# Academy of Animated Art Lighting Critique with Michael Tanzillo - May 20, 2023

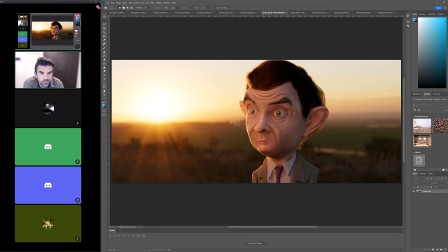1475s
Look at like still looking pretty good. We got you've got the warmth in here now. I think we can work some more specular highlights into the skin, especially along like here and up there. And then I would watch out for, like, the first thing I saw when I looked at this was like this ring around his eyes.
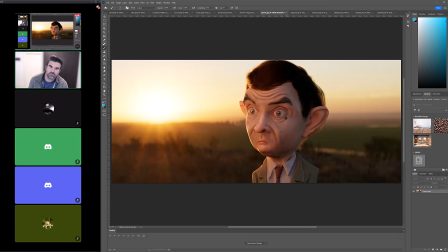1493s
So just either clean that up in Photoshop or figure out what's causing that in the render. This looks great up here. I love that, like the highlight where it's kind of picking up the follicles of the hair. You've got it coming down his shoulder. You've got some good, this is a good fill value. It's a nice warm to cool fall off. It's just that his skin almost looks a little bit papery.
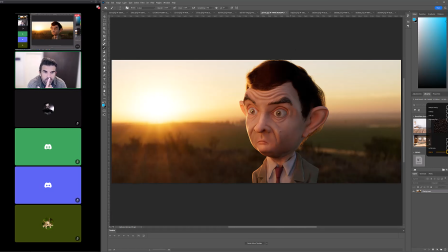1512s
And so it's just a matter of getting some more specular highlights in there to kind of mix that up a little bit. But yeah, everything else is looking really nice. You could also try and get a tighter, cooler specular highlight somewhere in this part of his hair just to kind of break that up a little bit.
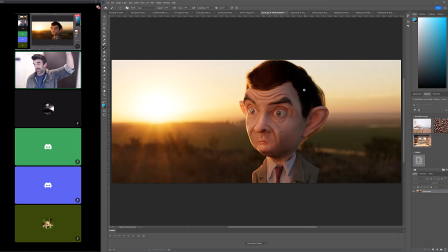1528s
And that would just be a matter of putting a plane or maybe a light, but probably a plane to kind of reflect just some extra. You can see it in my hair here, like just some like little specular highlights over there. But yeah, this is looking really good. And also his I would brighten his eye whites just a touch,
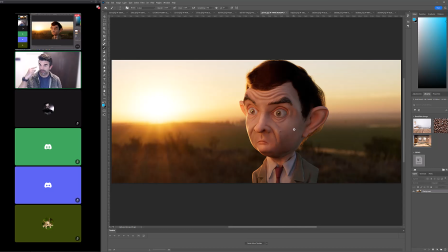1547s
and then maybe get a little more saturation in his iris color to get his like eye color to pop. Again, that won't match probably the reference of the person, but just in CG characters, we tend to make the eyes pop a little bit more strongly.
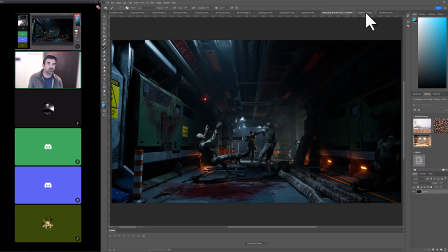1558s
All right, Miguel, and then we've got last up we have Ubed's Unreal scene.
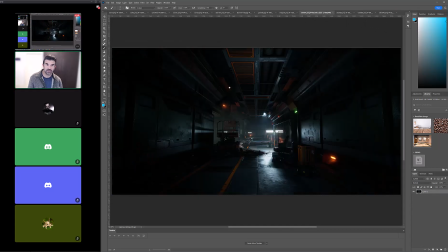1564s
So again, I still love this shot. I think this looks really beautiful. No notes on this one. The biggest thing for me is that like I want to so.
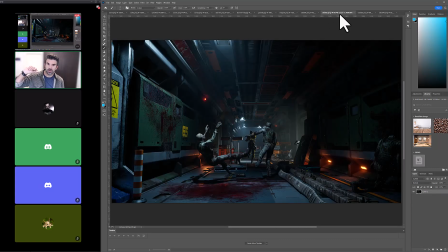1575s
I had the pleasure of doing some portfolio reviews for gaming students and talking to other people who have more gaming experience than I do. And one of the things that they like to look for in these is like, this stuff is all great, but if you're going to apply for a gaming company, they want to see a fly through of the environment.
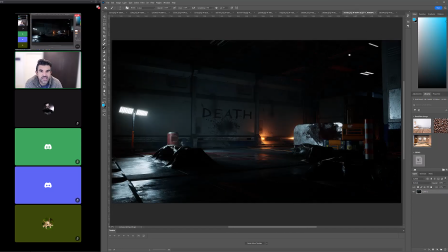1594s
So I think that would be like the next step for you. Would just be like this, because basically I just want to see how all of these individual rooms tie together and the kind of the flow between them.
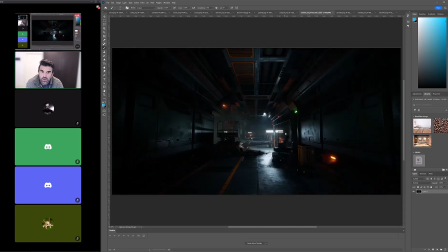1604s
So the reason why this one works so well, bright brights, dark darks, lots of composition, everything's like flowing together well, individual like spots of color that all make sense. And so this is going to be the key for any other still that you make for this.
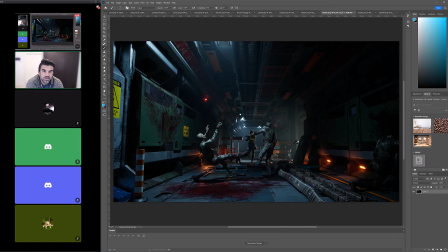1621s
So this one's coming in the same vein. I actually think that, and also like the thing that's nice about this is the amount of darkness that you have in here allows the
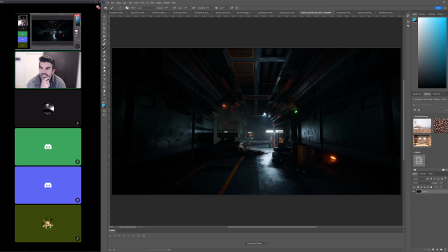1635s
user, the viewer to kind of fill in some of the gaps of detail in it, where like this one, because we've got this very bright light in the foreground,
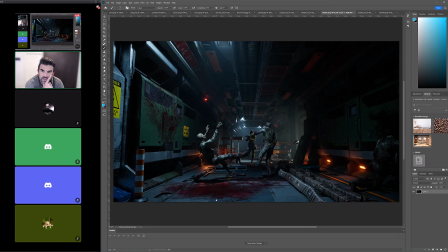1644s
it's showing a lot more stuff that like, how do I say this? So like, you know, this person is shot and the light's kind of,
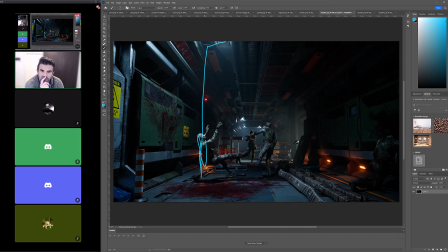1657s
also the light kind of feels like it's behind this character and then still hitting the front of them, and like it's a little bit like I would want it to be a little bit more of like a rim light on here, and also like there's something about like I don't feel a danger here.
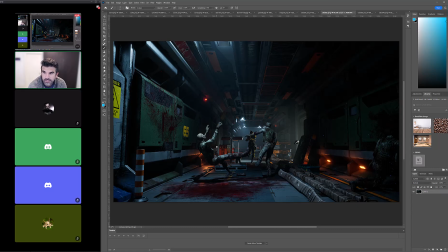1675s
Like I actually think, and again you can totally let me change this around a little bit. What if it was like this instead? What if this light was off? And what if there was, and again, totally disregard me if this is not the way this is structured or not the way you want to do it.
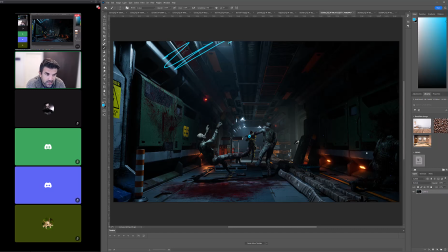1691s
But I love these lights back here. I love the composition back here. I love the lights down here. This light, I think, is just throwing it off for me. So what if we shut that one off and put like a light on the gun itself? So the gun was shining like a spotlight and creating a rim light on these characters.
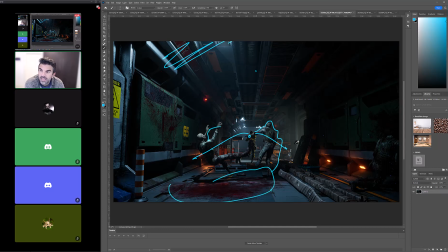1707s
And then we're just like picking up these droplets of blood. It's basically like, I just don't feel like there's I see the blood on the ground, and I see the blood on the wall, and I see the silhouette of the woman holding the gun, but I just don't feel like anybody's really in danger. Like it doesn't feel intense enough.